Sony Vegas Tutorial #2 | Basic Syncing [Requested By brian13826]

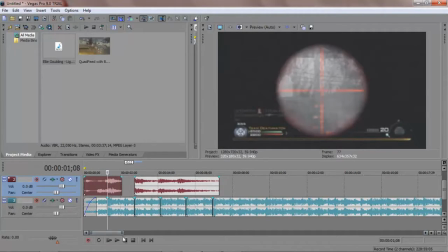4:04 So hit that shot,
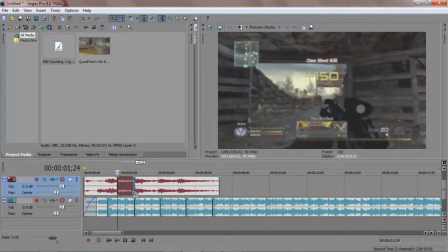4:07 slow it down here, and just drag it along so that it like links with the other one.
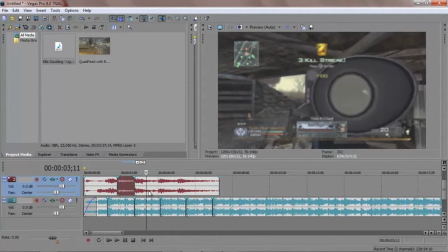4:17 See, it just makes it a lot more interesting to watch, and I don't know, keeps the audience entertained. And anyway, just gonna quickly go over and sync them all.
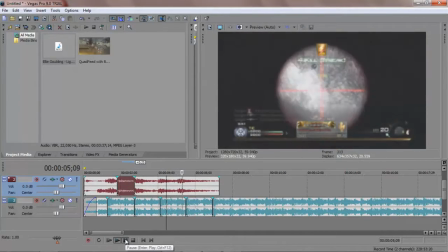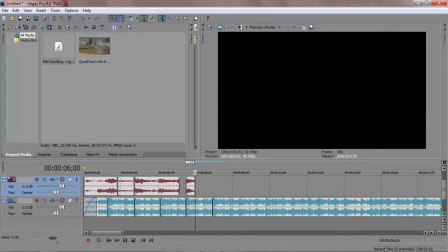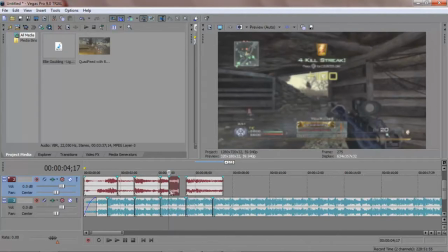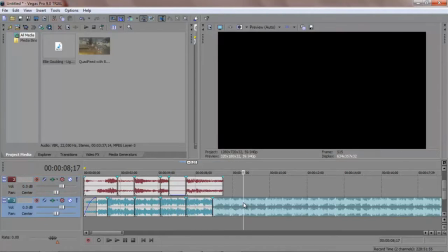4:50 Right, so there we go. I've got my clip synced. Time to add some effects.
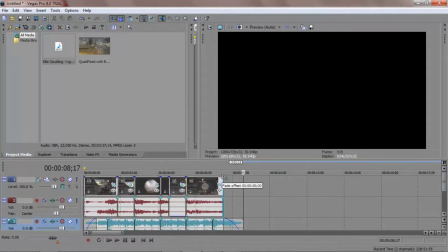4:55 Just fade it out a bit. Right, so I'll play it now.
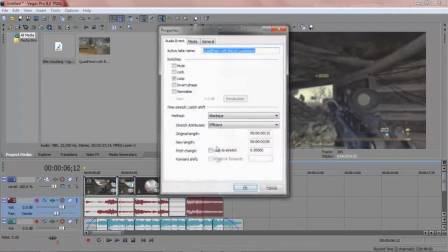5:05 Oh, forgot to lock to stretch there. Right, so now we've synced his clip.
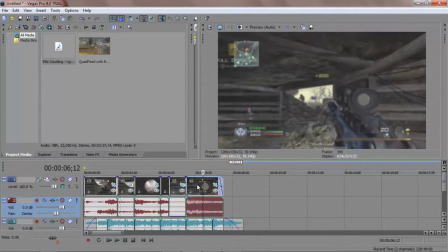5:10 That's the way I do it. I know people set down markers, but that's the way that I do it. Now,
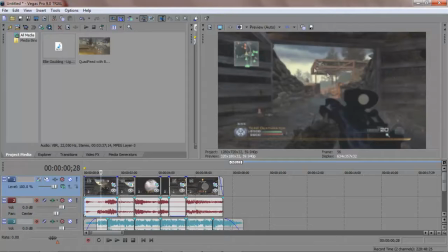5:16 what I like to do is have like a boring or dull colour correction on the first one, so I'll probably just leave this as it is.
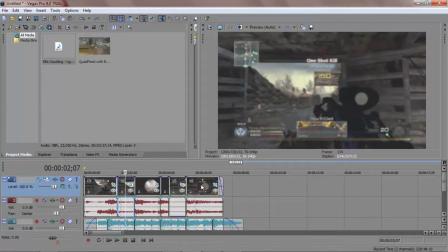5:24 Then on the clips that follow, I'll add an interesting one so that it,
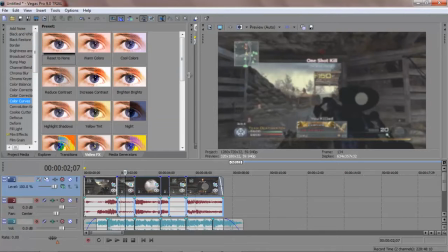5:30 like, I don't know, it just makes the kick-in point seem a lot more interesting and fun.
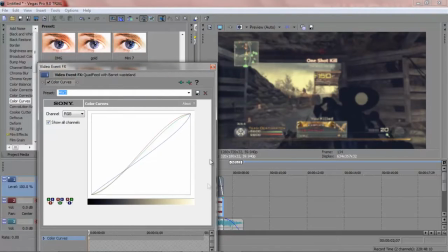5:35 So, add my Modern Warfare 3 colour correction.
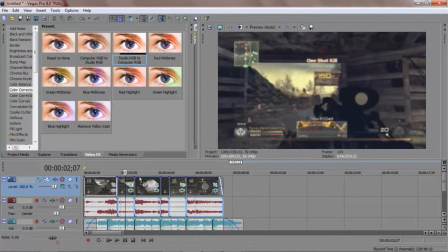5:41 And studio to computer, that'll sharpen it, as I've said in my colour correction tutorial. Right, so there we go. So this is what we've got so far.
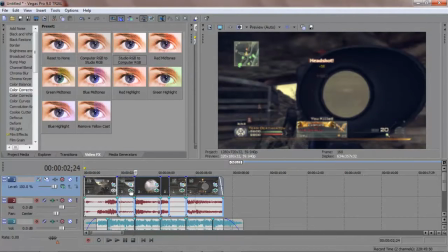5:54 Oh, get rid of the stuff on here.
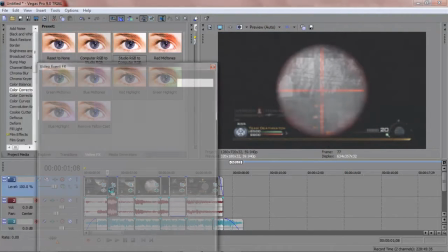6:01 So guys, I've done that wrong again.
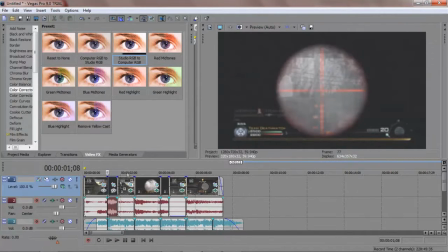6:05 I just forgot to add it to this bit.
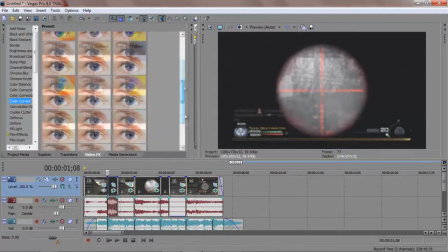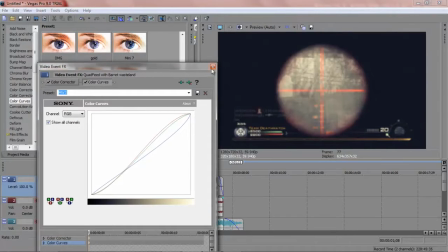6:14 Right, here we go. Jeez.
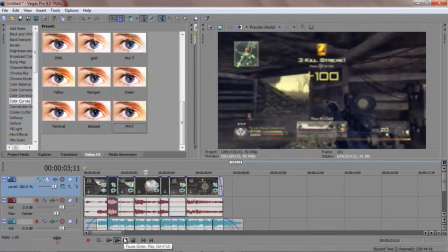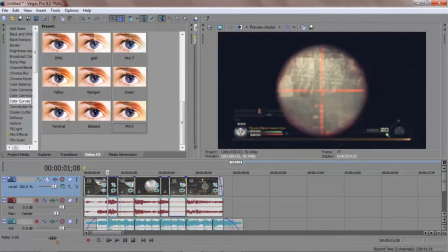6:24 Right. Again, effect-wise, I'll show you some nice effects that you can use to on kicking points. So something that I know a lot of people use is radial blur.
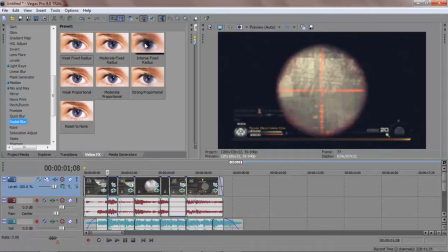6:37 Right. So for this, you want to just add any radial blur that you think will look alright.
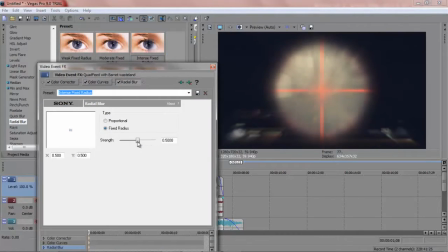6:43 That looks a bit too strong for me, so I'll just add it about there.
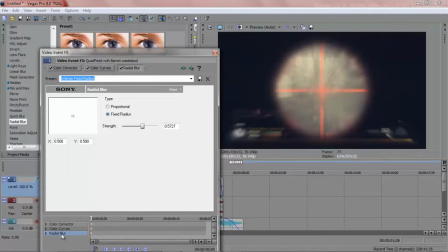6:47 And then on this timeline down here, go to the end of your clip and drag it the strength all the way down to 0.
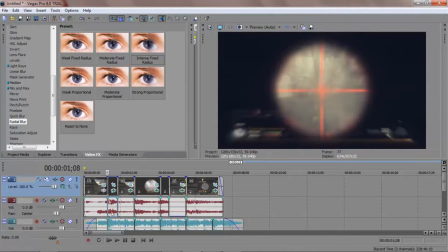6:56 So that'll mean that at the beginning of the clip, where you hit your shot, you've got a concentrated strength, a high concentrated strength, sorry, of radial blur, and it'll come back out.
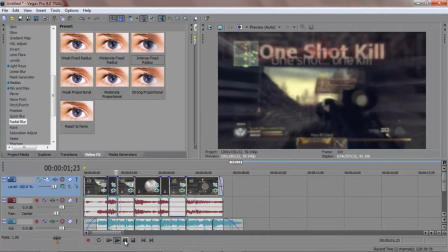7:06 So it looks pretty nice. Another thing that people do on
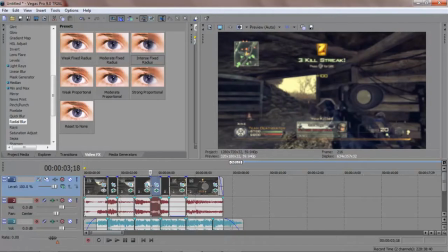7:13 syncing points is they like to make the clip like jump at you.
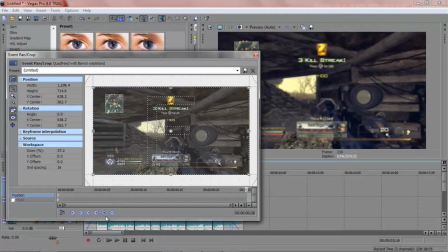7:19 So basically all that is pan crop, add your keyframe there, go to beginning and zoom in a little.
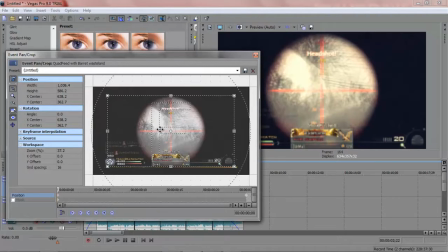7:26 That'll mean that at the beginning it's zoomed in and then it'll fade out as it gets towards the end.
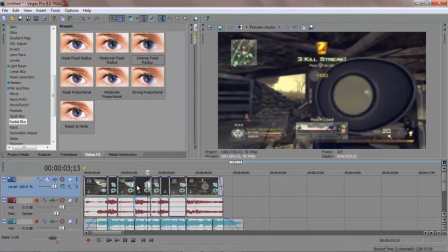7:34 Well, not fade out, you know, come back to default.
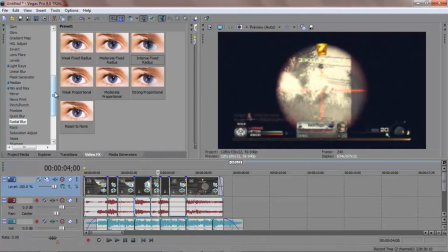7:39 See if there's anything else that I can do. I do most of my stuff in After Effects, which unfortunately I can't record at the moment, as it's on my other computer which is broken, so I'll try to get that sorted out, probably have it sorted out by Christmas.
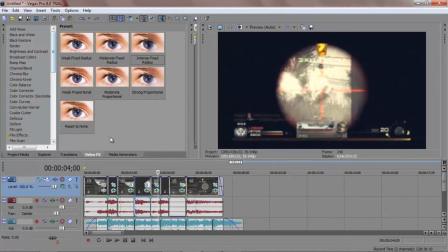7:55 And anyway, yeah, I'll render this out at the end of this video and add it on the end, so hope you enjoyed, and see ya.